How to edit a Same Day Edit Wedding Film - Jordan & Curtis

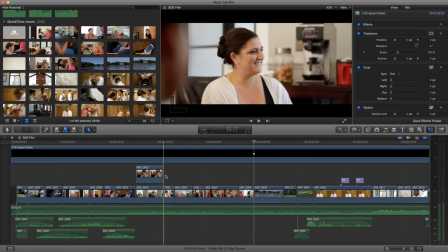i was looking for and then that may not you know meet expectations so it's tough sometimes but at least i was able to get you know my
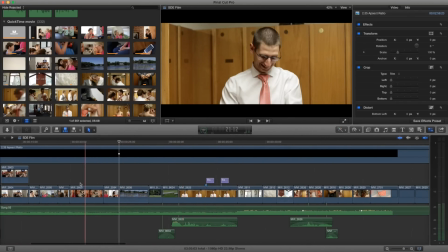second shooter to shoot the exteriors while i was inside okay so we still are are moving with this one song and we have this transition here
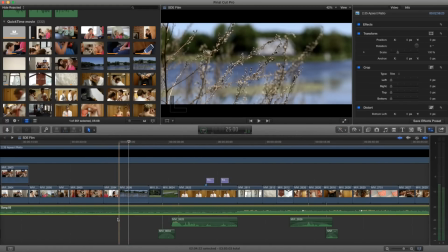so I didn't mark it but I usually mark these transitions in the song so there's one right here and I can tell that there's one right here so you use those transitions to move between different scenes so like it's the easiest thing to look at it like an essay it's a scene it's
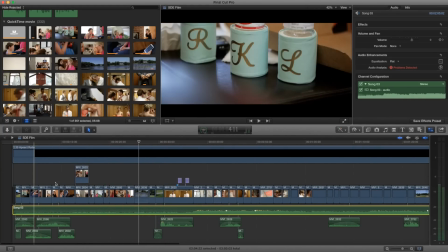a little paragraph this is a paragraph made up with little sentences this is a paragraph intro
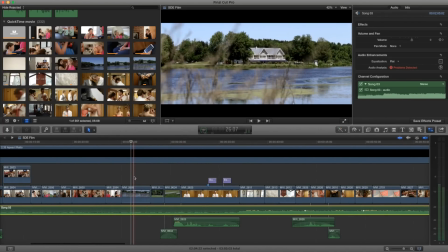moving into the body okay so just treat each situation as a beginning middle and end so here we go introduce where we're going next with a nice little rack focus from the foliage to the stuff and
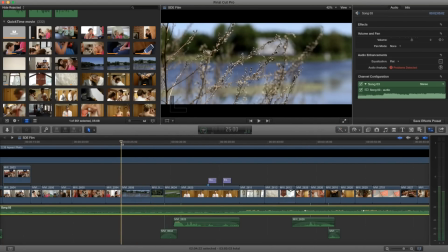the thing that i've found is that exteriors are almost better with a longer lens from further away a lot of people like
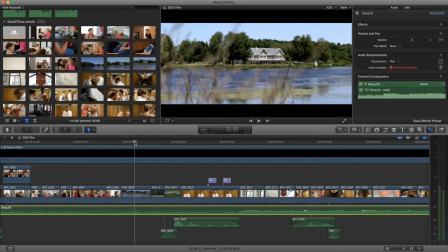to throw in a wide angle if they're going to do an exterior and then be pretty close so like if you were standing right here on this bank shooting the wide angle of the building i don't think that's as interesting as this was a hundred millimeter from
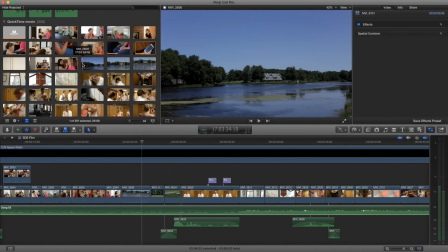across so on my camera I first shot with this 35 and you'll see I underexposed because I'm outside it's almost always better to underexpose especially with a wide angle outside the audio is unusable but I gave
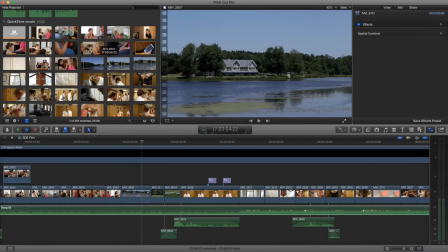myself a static I gave myself a very subtle pan over and then I punched in with the hundred I gave myself another static and then I gave myself another pan just so i had those two really quick options with the same clip and it only took like 10 seconds to shoot that and
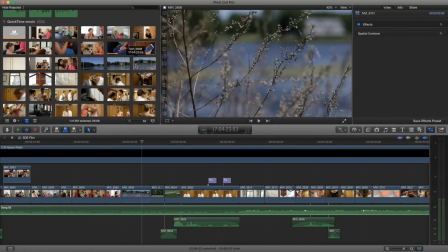then i was like one more give me something crazy so this is safe this is good and this is crazy and i ended up using the more interesting shot so i did
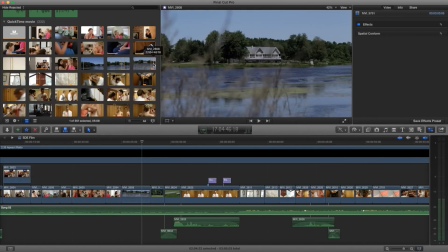some rack focuses pans up tilts up to uh the location and i thought the 100 looked better you know this This
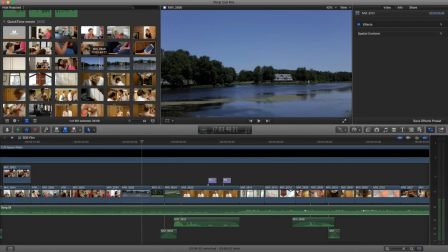shot would have looked cool with the aspect ratio applied to it,
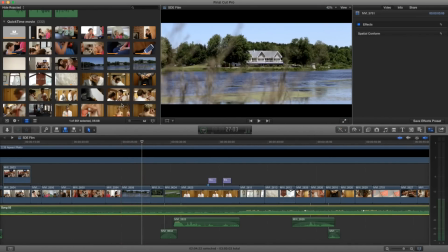but I ended up just using this because it was a cooler rack focus.
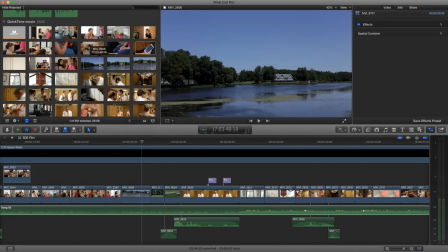And the entire time I was shooting with Magic Lantern on the 60s, so I had the crops over so I knew what it would look like. So it's good to shoot the 1080p, but to frame it with the composition for the ending product, which, yeah.
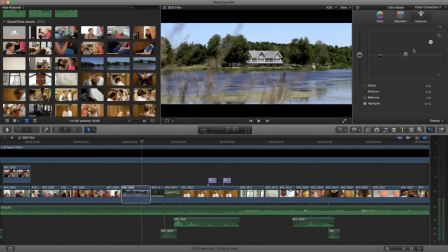So let's just take a look at what I did as far as the color for this shot. And you'll see a big exposure change and a little subtle. I warmed up the mid-tones again, and you'll notice that a lot. So let's just take a look at what those differences look like.
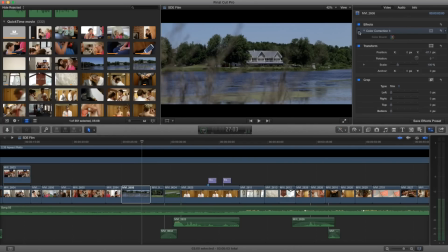So when you shoot outside and you underexpose, I've found that a lot of times you really have to raise the highlights a lot.
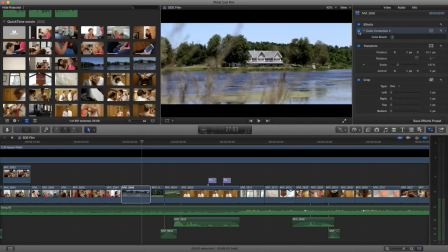So that's a big change right there, and it looks way better. And then it looks a little warmer, as you can tell with that mid-tone warmness, you know.
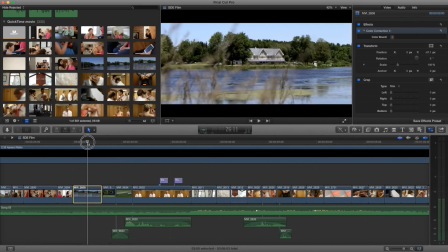I usually do that. It's more fun. It's just more inviting when things are a little warmer than cooler, you know. It changes the mood of the viewer.
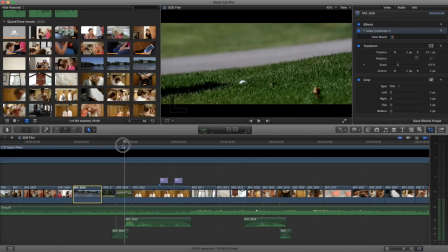Okay, so I sent out Tyler, my second shooter, to get some exterior shots and some atmosphere just to kind of gauge,
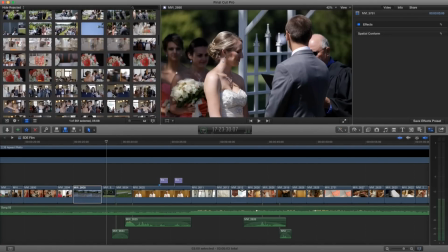give a sense of where this wedding was. so I think he had like a good half an
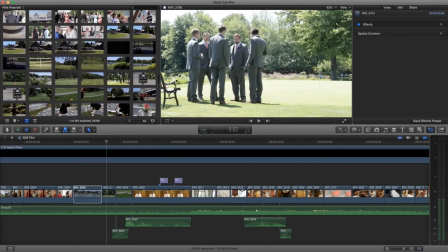hour 45 minutes to do so and that was again you know warming up that
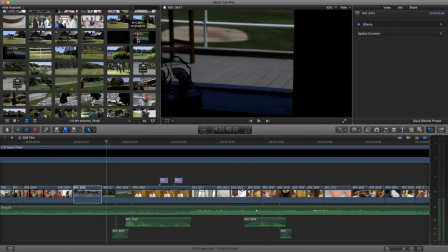day so he had plenty of time to go do that oh and when we first got there I had him kind of do this lighter shot
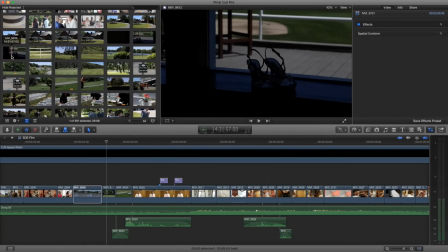of the shoes and he kind of underexposed quite a bit you know I tried to bring it back but it was just too much to fix so I left it out of the film and there's also like these things on the windows the little specks
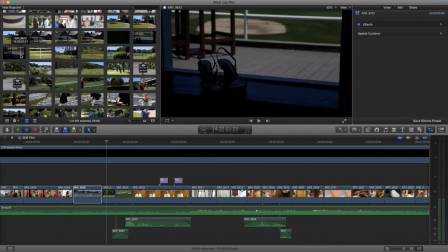the dirt you know and then I don't like the chairs in the background there's just a lot wrong with this shot but that's okay you know